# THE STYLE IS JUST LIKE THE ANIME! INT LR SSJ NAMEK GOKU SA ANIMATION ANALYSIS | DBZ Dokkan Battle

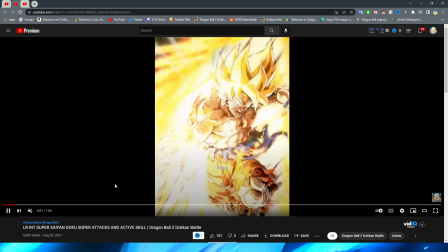[4:08]
see them add in things like that right so of course we have the transition to the card art which i have to say this is probably one of the quickest
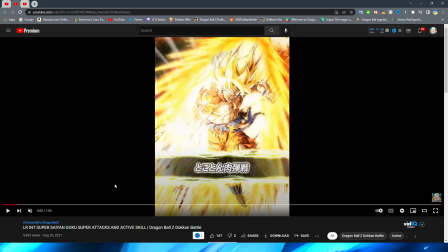[4:16]
transitions to the card art in any dokkan super attack it would be interesting if somebody could try and find that what's the quickest
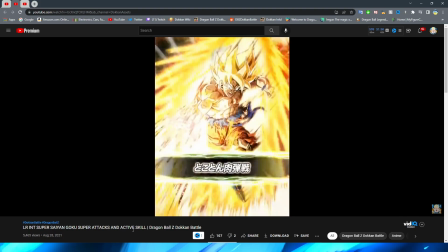[4:24]
that a dokkan card art pops up in one of their attacks this might be a contender for sure, because this is literally basically before the entire animation happens.
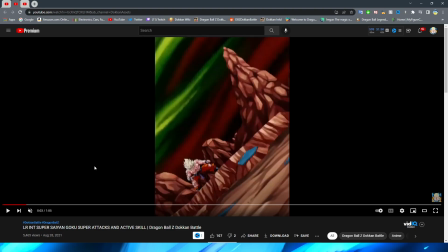[4:34]
Okay. So before we even go in, um, any crazy amount of depth here, this is pretty cool. I have to say, because this is something that I feel like you don't really think about or notice until you sort of dissect this sort of thing. Right? So we have Goku standing here on the rocks sky in the background, all that.
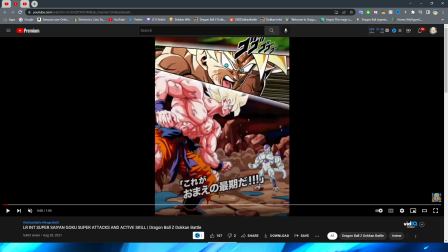[4:53]
But what's really cool about this is this sort of takes the perspective from this initial image and you can actually see that Goku is a little bit up on a rock right he's not on the same plane as Frieza is and after the card art is shown right when we get to the
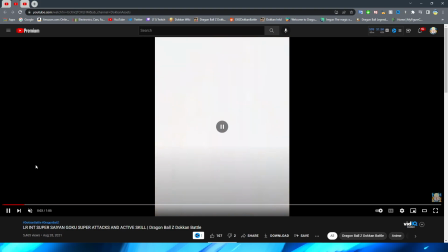[5:10]
shot where we have him standing there with a cut
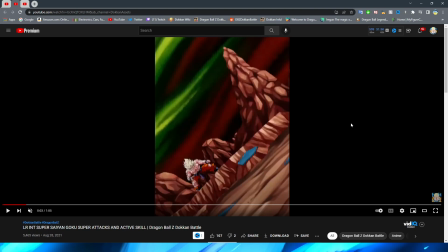[5:14]
in from white he is actually standing on the same rock plateau so that is a really nice attention to detail because I feel like that's something that could have easily been forgotten about and he could have simply just been on the ground so
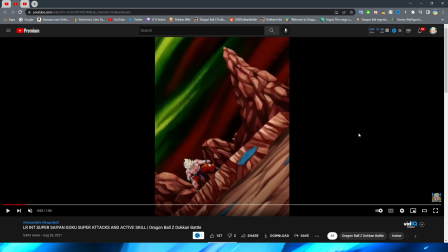[5:28]
this is a true perspective shift where Goku is standing in the same spot very nice attention to detail there so before Goku even
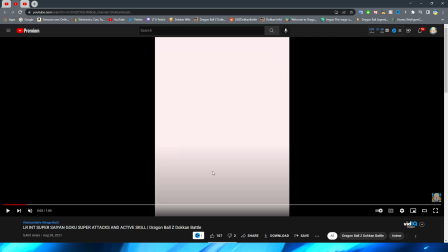[5:36]
launches off he has a little bit of movement here squatting down which is cool because of course you know it sort of implies that he's about to burst forward as
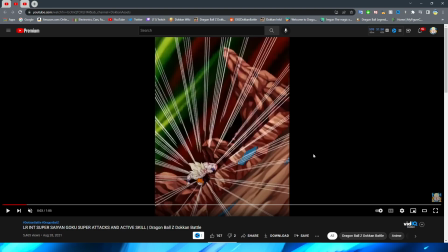[5:44]
well the way that they cover up having to make him change positions and this absolute very big change in assets right because you can see it's a lot darker colors here and then when it lights up it's a lot lighter looking right they use the flash of light which is definitely a great
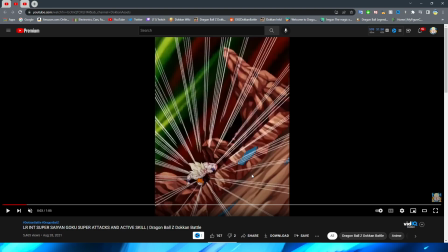[6:00]
way to you know transition between rather than having just a awkward jittery animation or doing the fade of assets that you know I am NOT
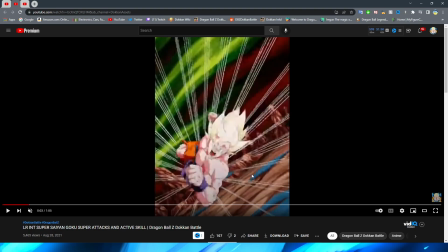[6:09]
a fan of but yeah so we transition into this Goku flying forward with a little bit of movement on the individual assets themselves um and flying forward until
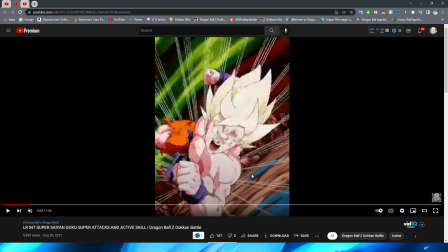[6:18]
look at that quality jump right there ladies and gentlemen that's pretty crazy um so keep in mind these animations are the
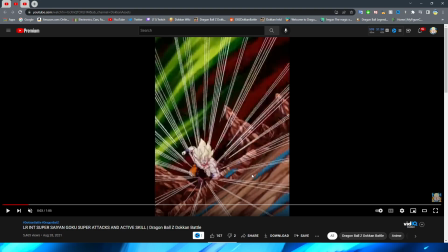[6:26]
ones that were directly ripped from twitter so unfortunately they're not like the best quality version of the animation however the jp twitter does have a little bit of a bigger area right where the global twitter cuts off the sides of the animations i don't know why they do that but um with this right this asset looks really
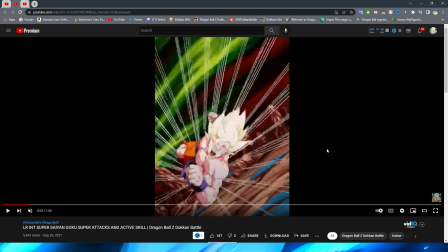[6:42]
good and high quality if the video wasn't so bad but i think it is also a testament to this asset was meant to be seen from far
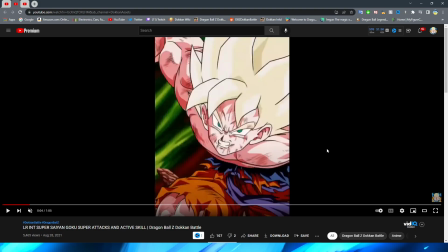[6:50]
away because of course when we transition into quite literally this right you can see that this looks fine right it's hard to even tell that this is a 480 image right here right of course if you looked at it closely you could probably tell but this is also because of course the asset
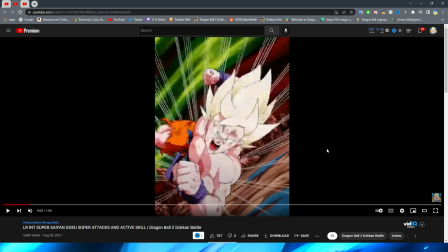[7:06]
was smaller originally you know and then increased in size now there is a quick
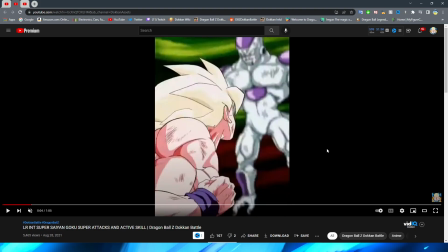[7:10]
change right from one shot to another here right with goku sort of
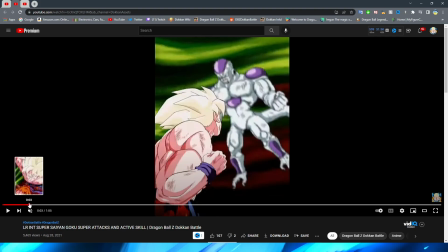[7:15]
turning his head and i guess maybe more so the camera sort of turning
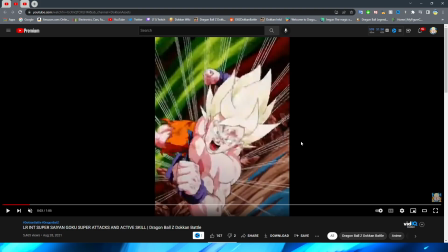[7:19]
around him in practice you would think that this doesn't look too great
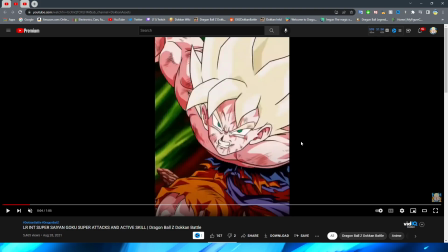[7:24]
especially with this very big jump in you know change to one position to another these assets look great by the way um and
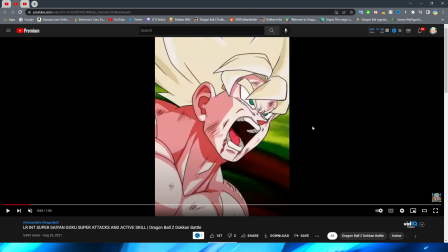[7:32]
then of course you have this nice headshot of goku i don't think i've ever seen anybody screenshot this shot before and then we of course wrap around to goku then
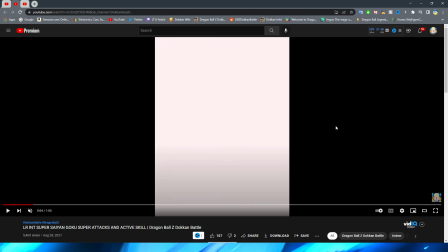[7:41]
punching frieza first of all a very cool camera angle right there right absolutely sick um and the way that they mask the punch
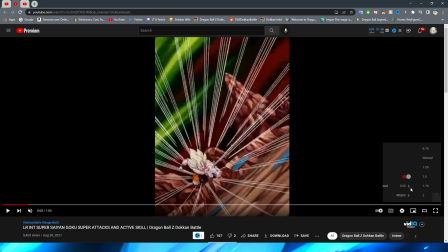[7:49]
is with that little flash of light i want to look real quick actually in full-time speed can you tell that those different positions are there let's see no it
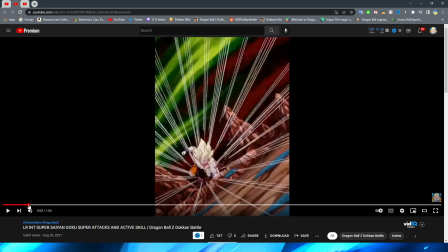[7:57]
is really hard to tell um when he is actually moving through man that shot is so nice why has no one talked about that before yeah
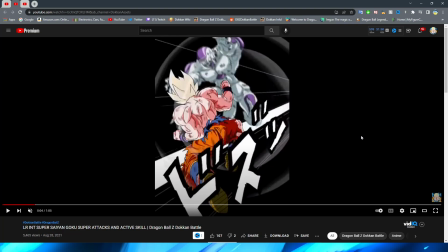[8:04]
when it's actually moving through it is really hard to tell if you really focus on it you can maybe tell a little bit like if you really
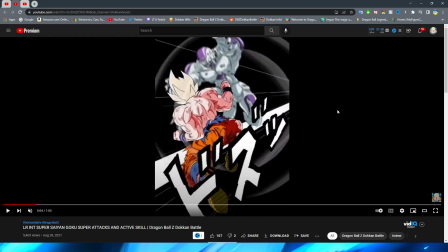[8:11]
hold your attention to you know the individual sections of it right then maybe you can pick up on that but honestly I think it looks
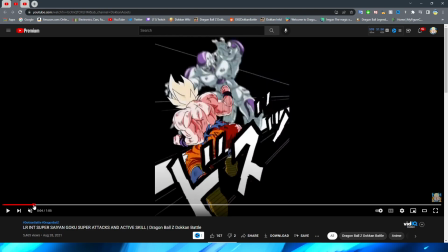[8:18]
really really great in the full range of motion so again like I said we have the sort of flash of white to mask the punch which is really cool again a very nice way to do a asset transition without having it be awkward and of course it helps with the impact of the punch here
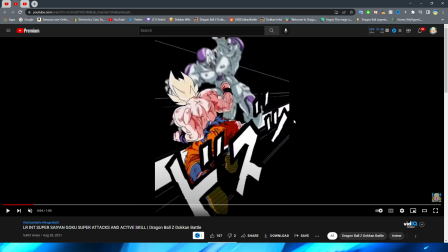[8:34]
um a big japanese splash text across the front and i didn't even notice this honestly but these very cool impact frames in the background it kind of reminds me of when gohan turned super saiyan 2 with like that red line in the background but yeah of course this emphasizing the punch um that
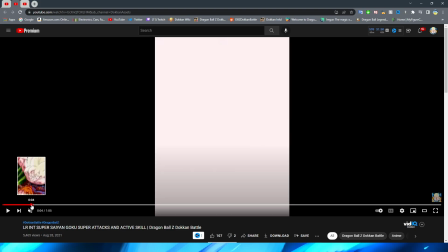[8:50]
goku is giving to frieza interesting as well um that the way that they do this right is that as soon as it cuts to white it's
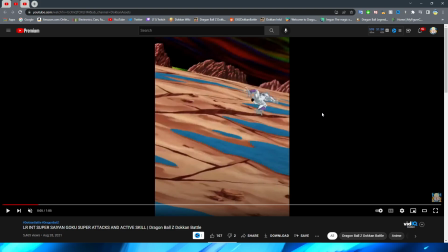[8:57]
this black background and then it immediately cuts back to the Namek background. Again, in full motion, it's not really, like, gonna catch you off guard. It's just because we're looking at it with the frame-by-frame, right? So the enemy flies away, which, unfortunately, this is probably one of the worst parts of the essay just because you're looking at the sprite.
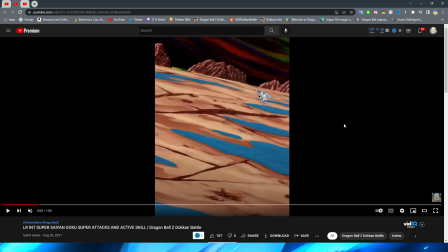[9:15]
But the ground itself looks really good, right? I think that the area, again, is very well done.
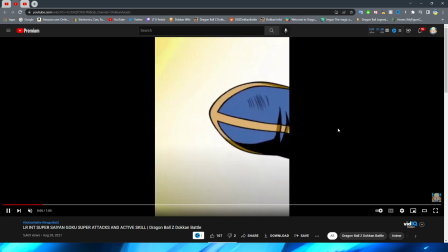[9:21]
We have a cut to Goku flying forward. I always thought that this shot looked really, really nice. um again i'm kind of surprised that no one talks about this shot maybe it's just because it's so quick
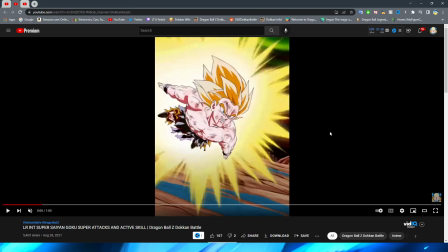[9:30]
but like man this shot of goku looks so good it would again look a little bit better if it was in higher quality for
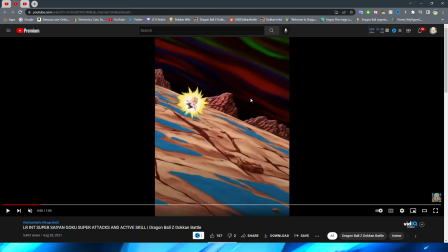[9:35]
sure um but yeah the key effects as well on goku as he's flying forward are literally perfect i know it's basically just
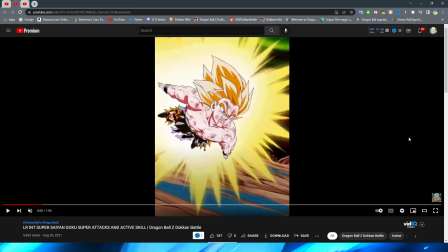[9:42]
them playing pngs in an order to make them look like the rotin but it looks exactly how it does in the anime which is really cool we also have a nice
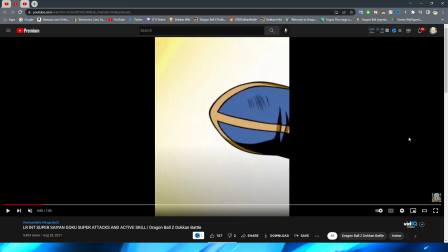[9:49]
close-up shot where goku goes right past the camera so we kind of get his leg and then his foot follows past the camera oh that is so cool i know that's something that seems kind of silly to sort of gush over like that but that is just a such a cool like
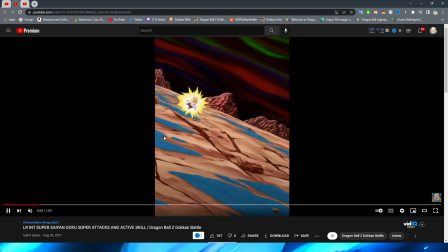[10:04]
perspective type of thing right that i feel like we don't see as often in animations right it's nice to sort of get that
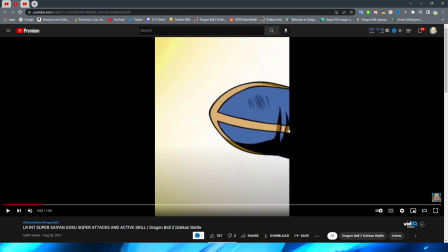[10:10]
perspective um more than just like oh he would just be flying towards the camera right it's a lot more unique
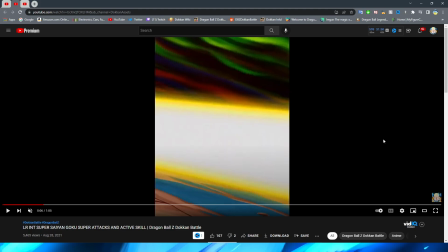[10:17]
as well of course they follow it up with the key trail behind goku and then we have a
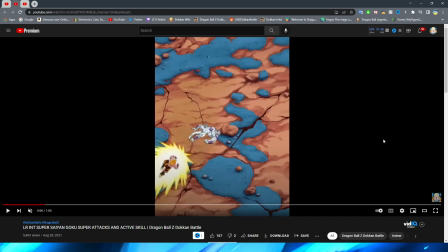[10:21]
cut to him flying forward and knocking into Frieza with his trail
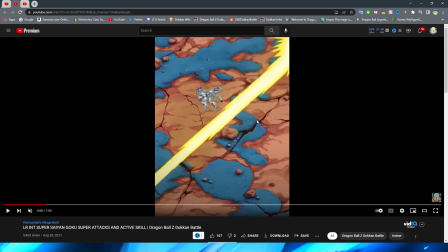[10:26]
right this section looks really good too obviously it flies by very quickly
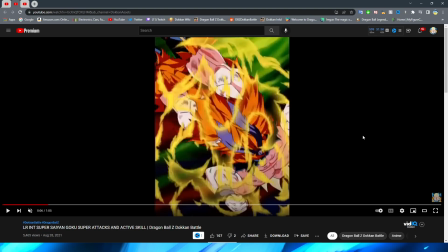[10:31]
oh my gosh okay we are we are on to one
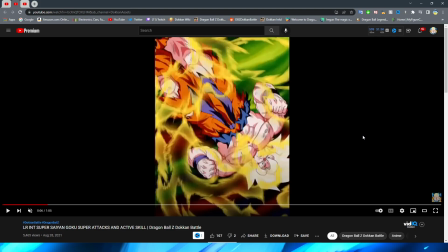[10:36]
of my favorite sections of these animations here I know we're only six seconds into this animation I should have said to be getting into the video on this is going to be a long one so buckle your seatbelts for sure but oh my gosh the key effects here are absolutely insane dude they
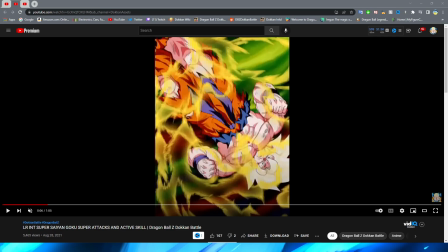[10:56]
go crazy so
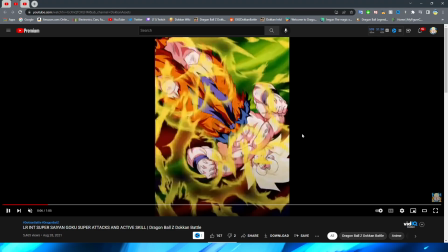[10:59]
obviously we have goku right coming from the um like being enveloped
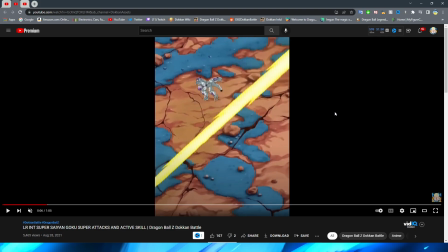[11:05]
in the key right and then immediately it is dispersing off of his body i really like
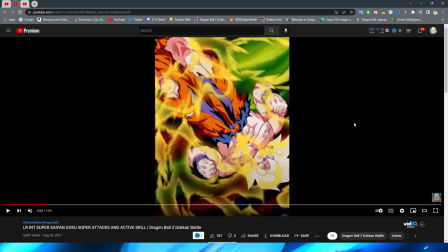[11:09]
the 12 key super by the way i have to say it's my favorite animation of the bunch of these for sure so we have the key sort of dissipate off of goku's body first of all he looks amazing in this shot very well done exactly like the namek saga and his hair is sort of smushed down because of course the way that he's moving the wind is moving it right but look at the way
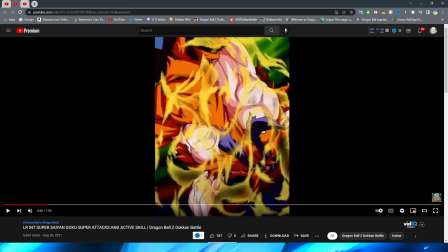[11:27]
that they do the ki effects before we even talk about goku right just the way the ki sort of
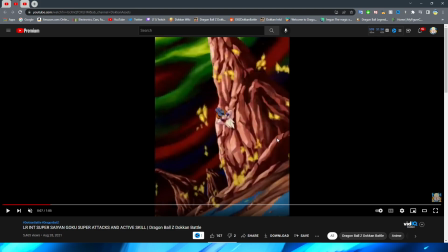[11:32]
disintegrates off of goku right and then fades into nothingness oh my gosh when i saw that for the first time i like lost my mind because that is just so sick looking look at
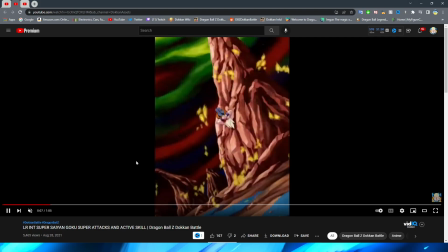[11:45]
this one more time look at how it just dissipates off of his body right and it literally just looks like it fades into light
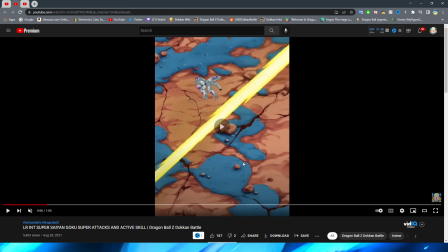[11:53]
especially in the full-time speed right of course it looks a little bit janky in the slow but look at that it literally just looks like how it would in the anime right where it basically just disappears so good and i love that attention to detail too
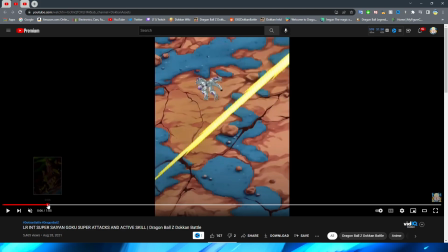[12:07]
because i feel like lesser animations would just take that scene and go oh okay we're just going to turn off the key now,
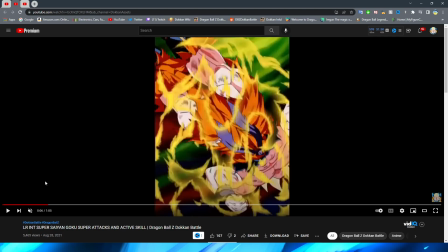[12:13]
right? Very, very cool. I love that attention to detail. Absolutely.